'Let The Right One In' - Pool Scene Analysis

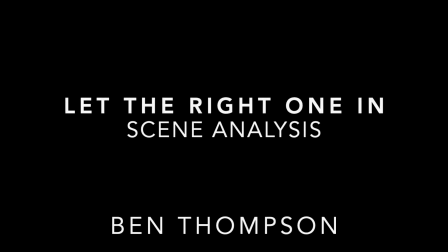0:00 Let the Right One In, by Swedish director Thomas Alfredson, is a slow-paced, dramatic horror film. It focuses on a lonely and frequently bullied 12-year-old boy called Oscar, and the relationship he starts to build with a vampire. The pool scene is a climactic and highly subtextual part of the film. This is a real-time sequence, and the narrative needs time to build tension.
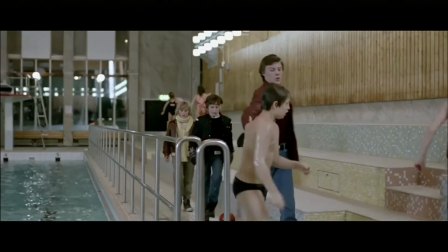0:21 Camera movements are slow, keeping the pace of the scene measured. This tracking shot showing the characters moving, slowing down enough for you to see the knife,
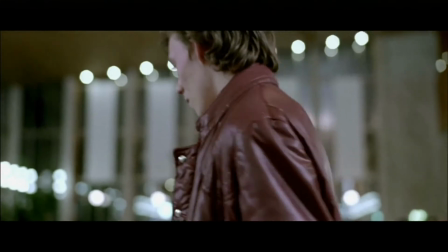0:29 and then continuing to pick up the pace of the characters is particularly effective.
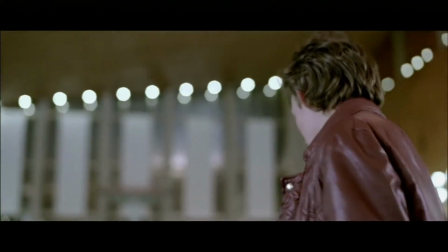0:34 Cuts are often built around character dialogue or action,
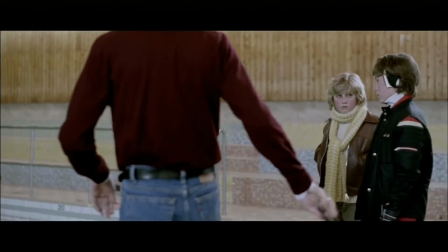0:37 though there are many shots which linger for several seconds and really let the audience take their time being in the world of that shot.
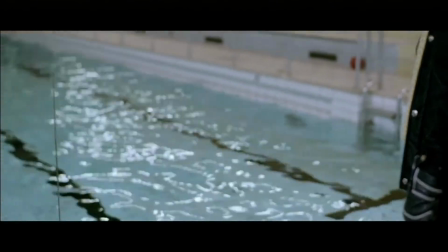0:45 Any shot of Oscar underwater is a really good example of this. The mise-en-scene of this location has also been particularly considered.
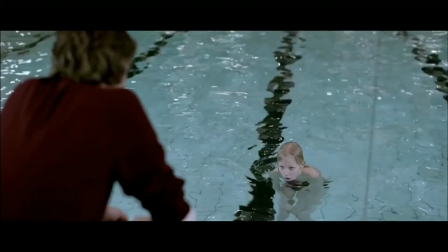0:53 The dark and gloomy palette both contradict the rest of the film and really represent the events to come in this particular scene.
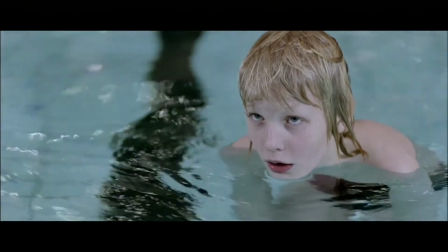1:00 Dark and gloomy. The soundscape is another integral part of building the tension in this scene.
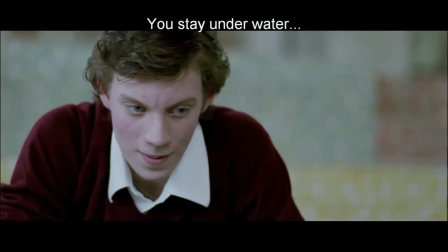1:09 This film is often very quiet, so the use of a soundtrack is unusual,
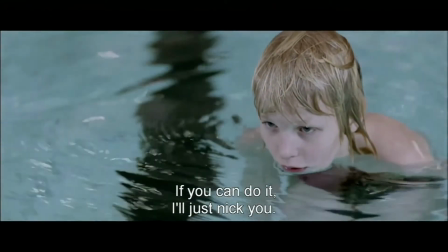1:13 but by placing a boombox in the scene and making it a diegetic part of the sound, it doesn't seem out of place in the context of the film.
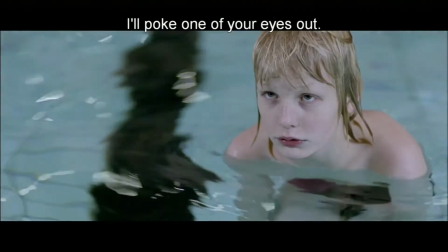1:21 The use of sound is really just a precursor to the silence that hangs in the most tense parts of this scene,
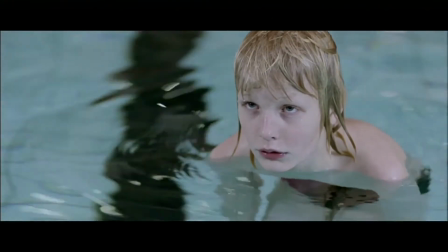1:27 really making the audience feel what they need to feel.
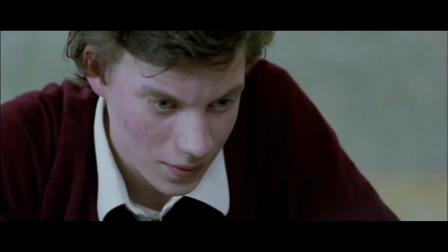1:30 So by making the sound diegetic, the removal of it is jarring, but also still fits in with the context of the film.
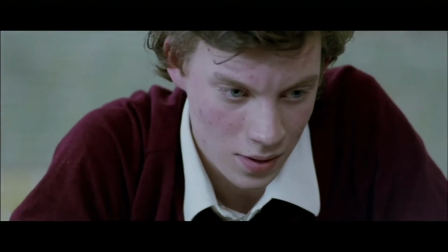1:39 Now we hang in that silence, really letting us feel what Oscar's feeling.
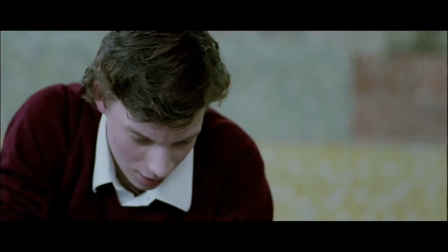1:46 These shots between Oscar and the bully are cleverly framed to make sure that Oscar is low and the bully is high, really illustrating their power dynamic.
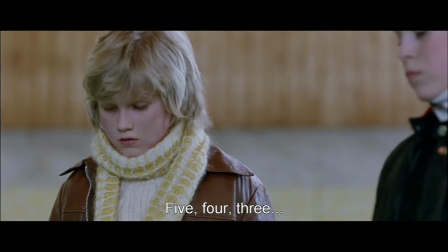1:55 Power dynamics are a really important part of the subtext of this film.
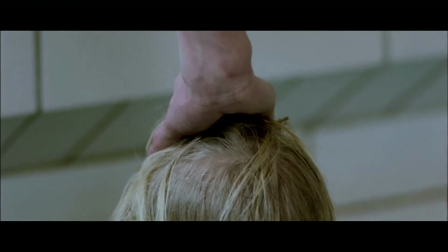1:59 So by highlighting power dynamics through cinematography, we really get to empathize with the character on the lower end of the spectrum.
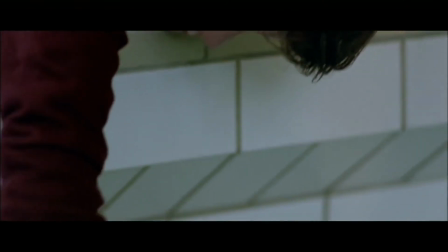2:06 A big part of the subtext of this film is that Oscar constantly feels unprotected.
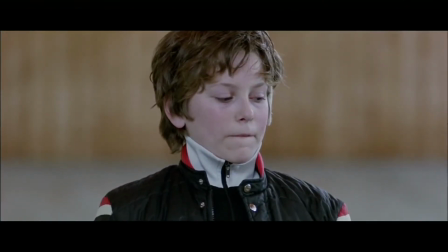2:11 He's a boy who doesn't really stick up for himself.
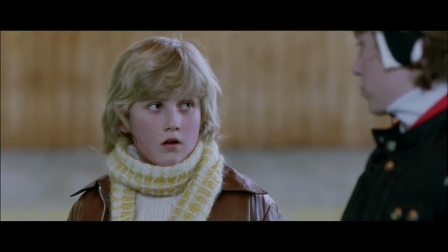2:14 So by illustrating that through camera movements and shots, we really get to feel what he's feeling.
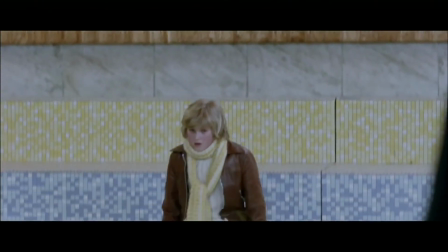2:22 This scene also highlights the power dynamic between the bully and his lackeys as they start to look more and more uncomfortable with the events.
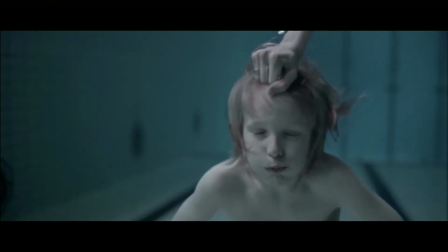2:29 As this is the climax of the scene, we know something is about to go down. So by showing them feel what the audience is feeling, we really get to start to empathize with them as well.
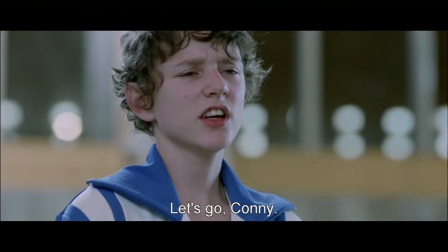2:39 It opens up the world of this film for us as an audience member, and we really start to get the gravity of this situation.
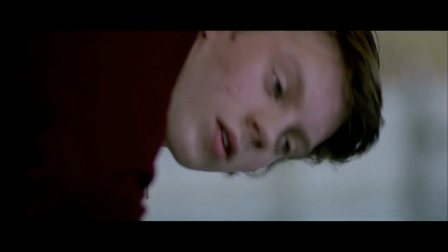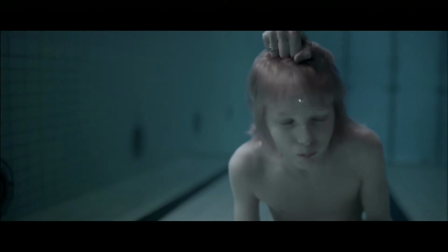2:54 This underwater sequence is one of the highlights of the film. It really illustrates what the film is trying to do.
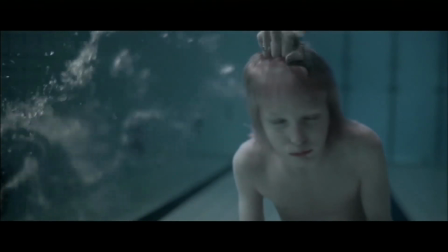3:00 By keeping the violence that we know is occurring off screen,
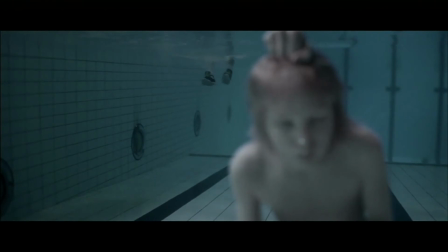3:04 it really lets us focus on Oscar and what his role is in this situation. Because power dynamics are such an illustrated part of this film, we're now shown that power dynamic flip from the bullies being in control to somebody else being in control. But that also really makes us think about where Oscar fits into this.
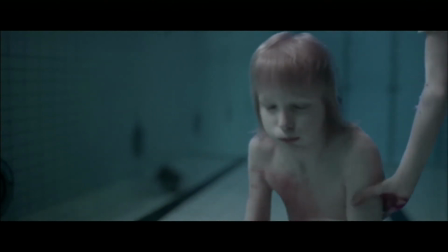3:22 The power dynamic between him and Ellie, the vampire, is also very, very toxic, but maybe in a different way.
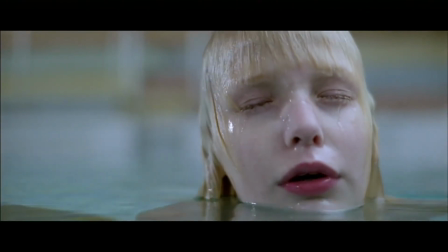3:29 We start to see that now as Oscar is removed from the water,
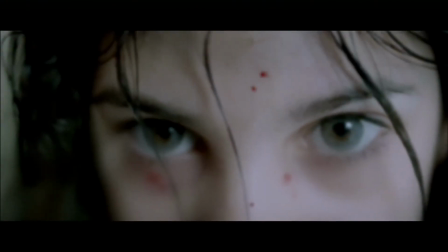3:33 and he opens his eyes in the midst of this violence, sees Ellie covered in blood,
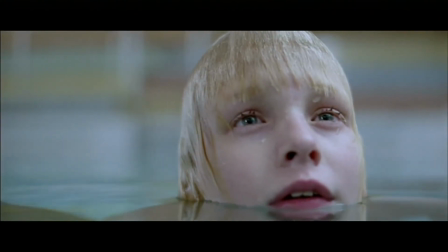3:41 and then he smiles.
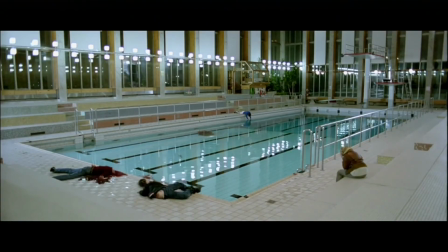3:47 The audience is then left lingering in the aftermath of this scene, with the knowledge that Oscar has essentially submitted to the idea that Ellie is capable of this level of violence, a huge illustration of the power dynamic between them, and a broader illustration of the power dynamics that this film is talking about generally.